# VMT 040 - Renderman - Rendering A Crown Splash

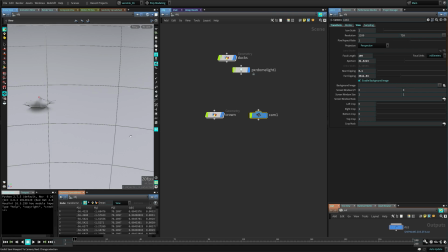[12:22]
Went to the camera here and in my viewport, selected my camera there,
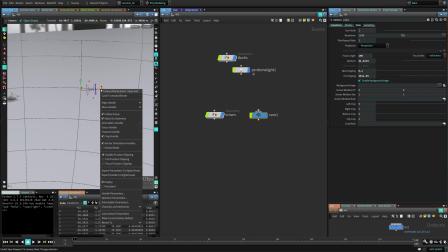[12:28]
turn on the handle for the camera, right click on it, and shows the focus handle there.
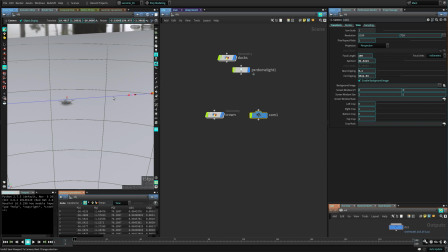[12:35]
You can see this is where the focus will be. Put it here on the square. You can put it here on your splash and then make it really narrow here, so we have kind of a out of focus effect.
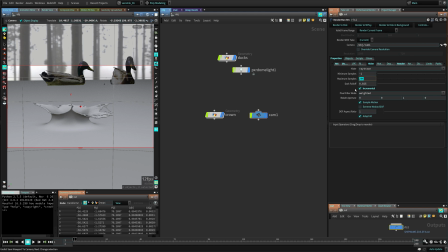[12:47]
We can go back here. Let's put it to 32 just to see a preview. Override the camera resolution maybe, and have a preview render again.
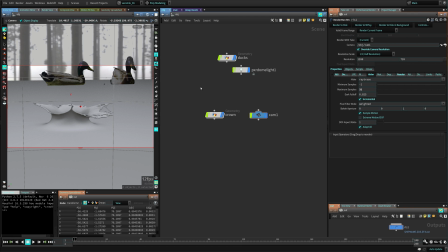[13:01]
You can turn off incremental if you don't want to see the buckets going all over and on top of each other, and just go to the final image at once. So let's do that.
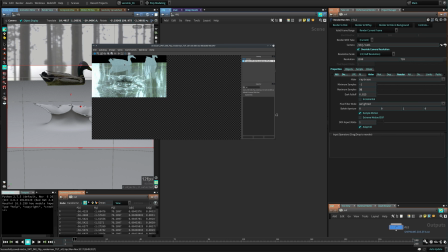[13:16]
So there you go. That's how it's gonna look. The ducks look bad, and the background is not showing, which is something that we should fix.
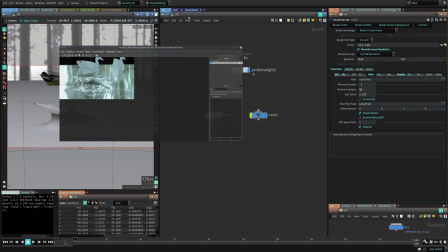[13:24]
So for the ducks, I just created
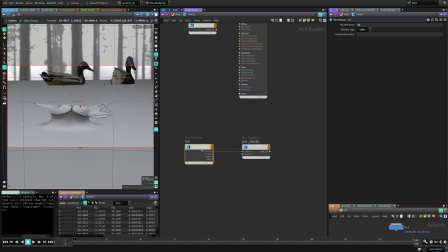[13:28]
a constant shader, and I imported the color attribute from the surface. You can see this is the CS attribute there. The way you do that is just put
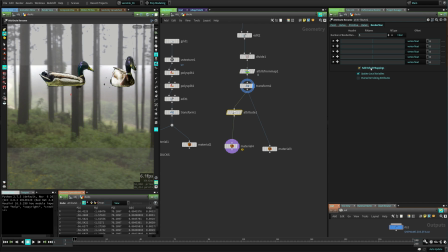[13:41]
an attribute node and just enable this, add default mappings, which will give you some default mappings for Renderman, and the color in Renderman is called CS. So there you go. You can see them here in my
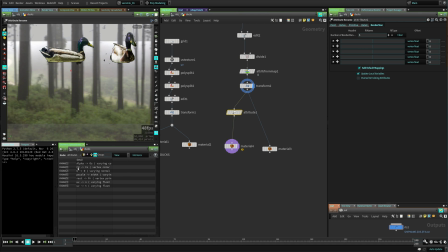[13:57]
object spreadsheet, geometry spreadsheet. The CD is mapped to CS, end to end, etc.
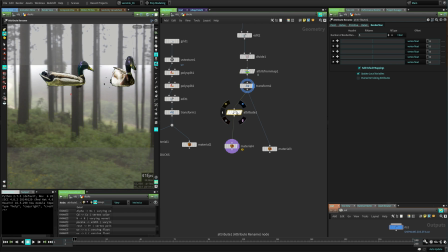[14:05]
So that's pretty good. And we just do that with this node.
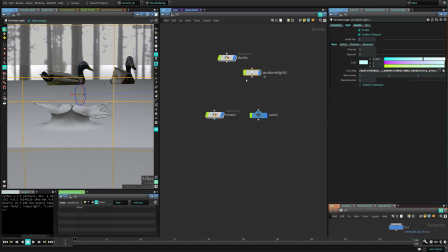[14:09]
For the dome map to show on the camera, we're going to go to the light, go to the render section, and the PR man attributes, just make it toggle the camera visibility. Then we can shoot another preview render.
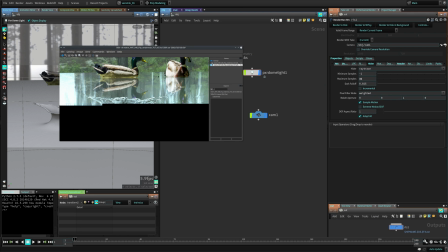[14:27]
All right, cool. Now you can see it. This is rendering and it's going directly to the final thing. The ducks have the color and the we can see the HDRI in the background, but we're missing the depth of field.
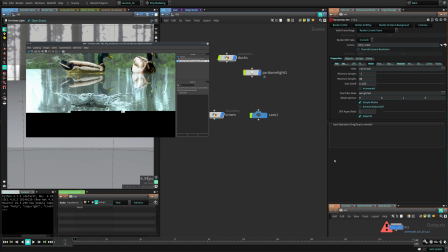[14:39]
And for the depth of field, we're going to go, let me just stop that. Let's going to go to the RAS again, go to the render section.
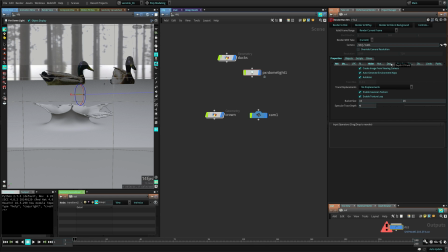[14:47]
Sorry, not the render section, the depth of field section, and enable that. And this is going to use whatever we set in the camera previously, so just be sure that you set that in the camera or here in the attributes here for Houdini,
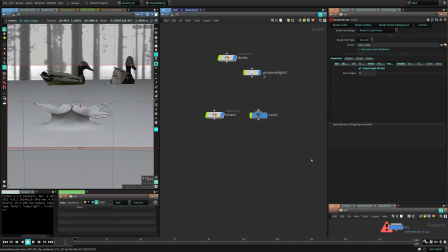[15:03]
it's gonna get these attributes and use those for Renderman. So make sure you set that and that you turn on this enable depth fill.
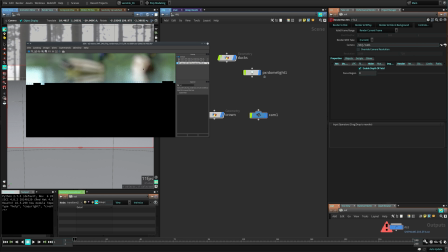[15:11]
So now you can see we have this beautiful depth of field here. You can see like some ducks there in the background. It gives it more life to the scene. It's pretty cool. Make it makes it look a little bit more realistic and stuff.
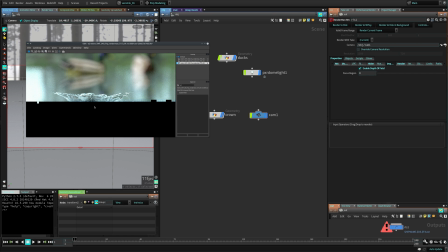[15:27]
Depth of field, it's looking all right. Seems like okay. Okay to me. A little bit too close maybe, but it's up to your taste.
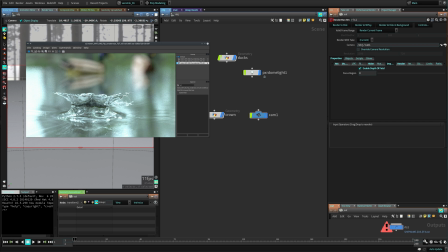[15:41]
Alright, cool, you have this is looking really amazing. Maybe we could add more specular trace depth here to get rid of this blackness, but the depth of field is looking pretty cool, but I might think to might need to open it a little bit more because I'm getting too much
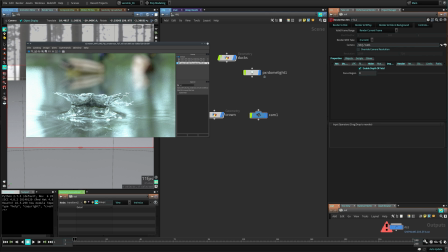[16:00]
blurriness on this area, which is the focus area,
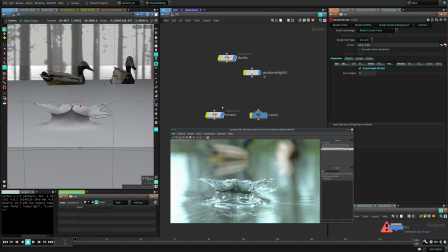[16:02]
but sometimes it's good because photographs are not always perfect, but it's up to you.
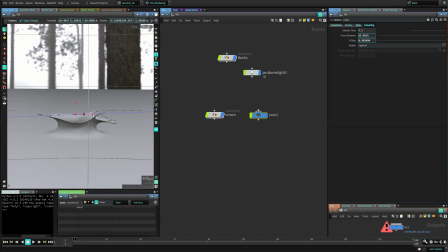[16:09]
We can expand this just a little bit and that will help us. And the other thing, we can go maybe to the hider, put it, this back to incremental 16 and try to see if we can use maybe 6 specular trace depth here.